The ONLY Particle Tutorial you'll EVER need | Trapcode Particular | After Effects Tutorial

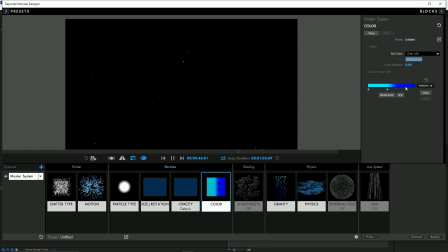So now if I move this to the left, there's going to be more of these darker blue colors. If I move it more to the right, there's going to be more of the lighter blue colors.
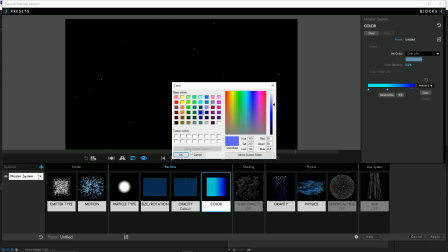So I don't want this dark blue to be as prevalent, so I'm going to decrease its color for starters, and I'm going to bring this one more to the right. And then I'm going to change this one to be a lighter version, just so I can add that lighter hue.
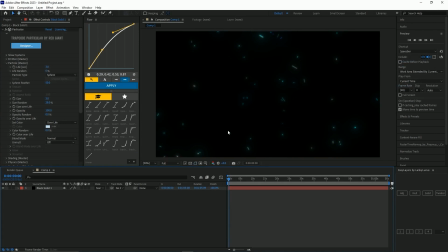And now if we click apply, we'll have this nice variety of colors going around in the scene, which adds a lot more depth to the scene. I actually like it a lot, and it can just make your scene look a lot more uniform, especially if you have like, let's say, multiple colors in the environment.
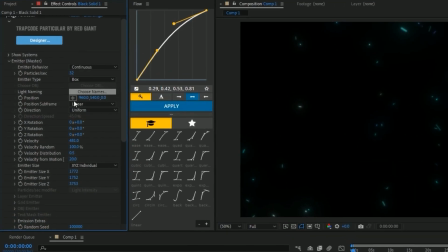Your color scheme is more random. Another cool thing that you can use is position inside of this emitter section itself.
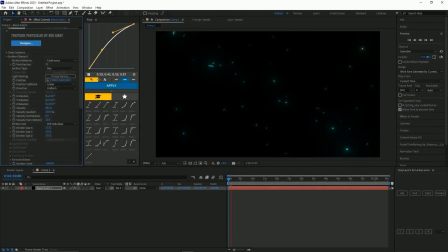It's also in the emitter tab here. Basically with this, you can actually manipulate like the level of depth and where the particles are. So like if I want them to be like smaller and further back, I can move down the Z and I can like move them around. But say you want to have like more close-up particles, I can move it even closer,
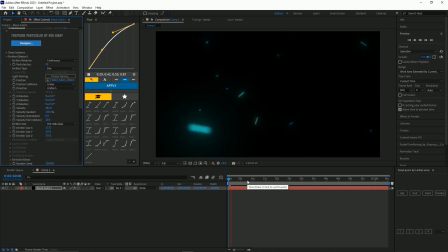and now these particles are going to be more in my face to give that more like close-up vibe. Like you can see these particles that like fly close to the scene. Now I'm going to show you how to actually make your own custom and unique particles, and what you're going to really want to manipulate the most when you're making these kinds of particles.
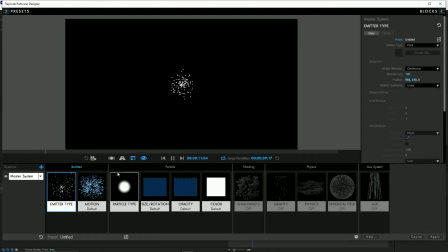We're going to add particular again, and we're kind of going to follow the exact same scheme. We're going to go to designer, change this to box or point, whatever you want to do that makes your particles unique. You don't have to follow my exact steps, but something along these lines. A key thing when it comes to making your particles unique is how they move and where they move.
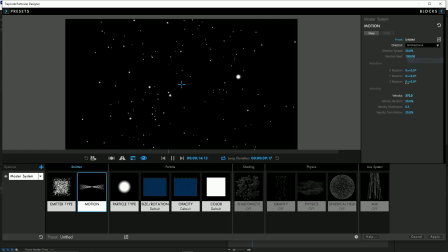So I'm going to up the velocity here, and I'm actually going to make these ones bi-directional. So now these move in 2 different ways. Up the velocity random. And then we're going to go to the next important step when making your own unique particles.
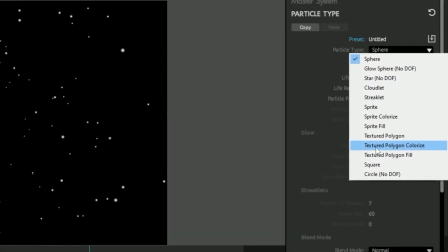It's what your particles look like. So if we come down to texture, polygon, colorize, you can choose a sprite here.
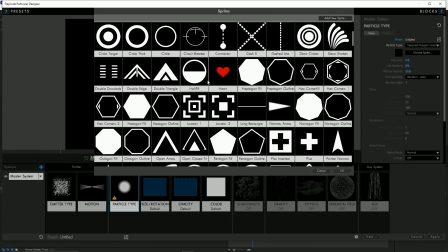You can actually add your own, or you can just use the ones here. And there's so many varieties for you to make your own custom particles that look a specific way.
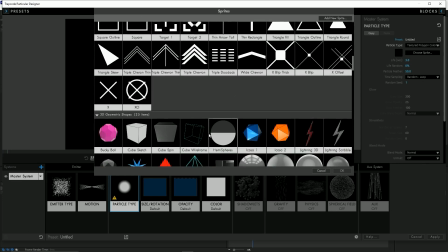I love using particles that look like triangles or like shapes. There's a bunch of 3D ones that you can use as well.
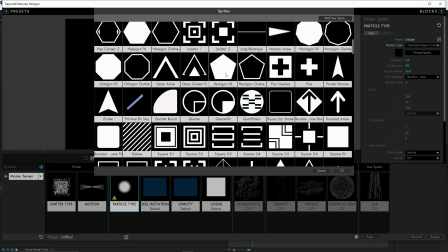We're gonna stick to the 2D ones for now. We're gonna go with like a basic pentagon.
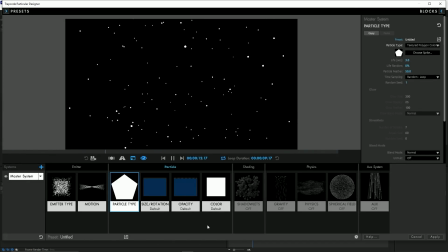When you look at this, you're gonna be like, well, it kind of just looks like normal particles. That's because the size of it is way too low and there's too many. So basically what you're gonna do is you're gonna come to your size and rotation, and you're gonna up the size a lot till you can actually see what the shape looks like. And then you're gonna come back to your emitter, and you're gonna decrease the amount of particles there actually is.
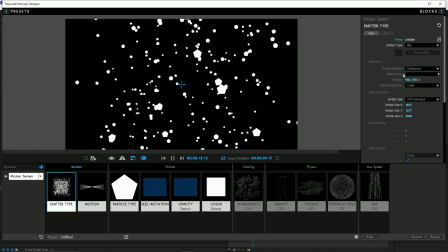When you're doing bigger particles, you obviously don't want as many because it'll really get up all in your face, and you don't want that, especially as like a viewer. You don't want like a bunch of clumped up stuff in your scene. So now we have these types of particles. They're moving in 2 different directions.
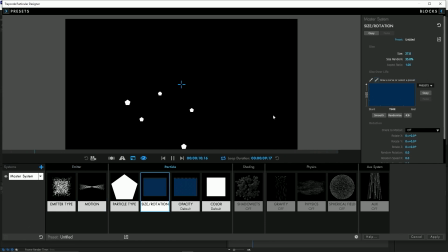They still kind of feel kind of flat. That's because they're all facing the same direction. What you're gonna want to do is come down in this size and rotation tab, and you can see random rotation. Just up this, and it will move it in a 3D plane. You move it however much you want. You can do 100, you can do 70, whatever.
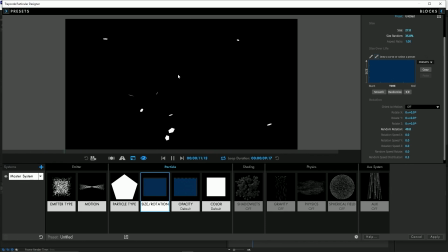I usually go around the 40 mark, and you'll see like now we have like these particles that are like all over the place. Now all you're gonna do in order to give it motion is up your speed of rotate, and now you're gonna see that the particles spin around and stuff like that.
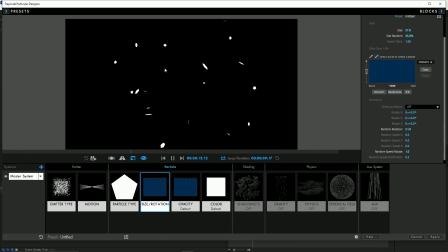I usually go around like 1 or something like that, or something below 1, because you don't want your particles like moving all crazy and stuff like that. So we'll go like around like 0.7, and that gives like that little movement kind of vibe, you feel me?
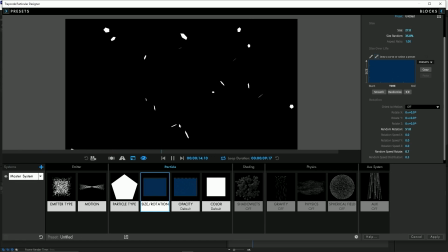Now these particles already look pretty unique. You'd probably see like a couple people making these, but like this is like your own distinct particle that you're making now. If you were following along, you could have done like a different motion, you could have done a different particle sprite.
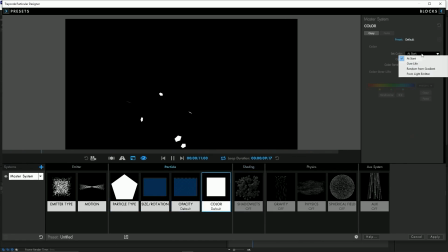Like this is all up to you now. Then we can go to like the color. I would do overlife, especially when you're trying to make unique particles. Just having like that overlife kind of makes them look a lot cooler. And you will notice when you do overlife, the particles actually like move and like change colors even though they're like a specific one.
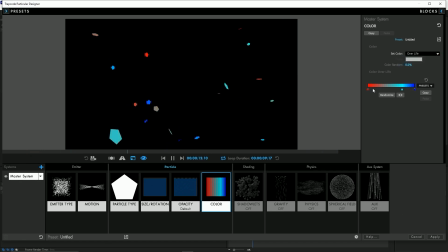Say if you don't want that, you can just go random from gradient and they'll just stay 1. But overlife gives that really unique change in your particles, which just makes it 10 times cooler.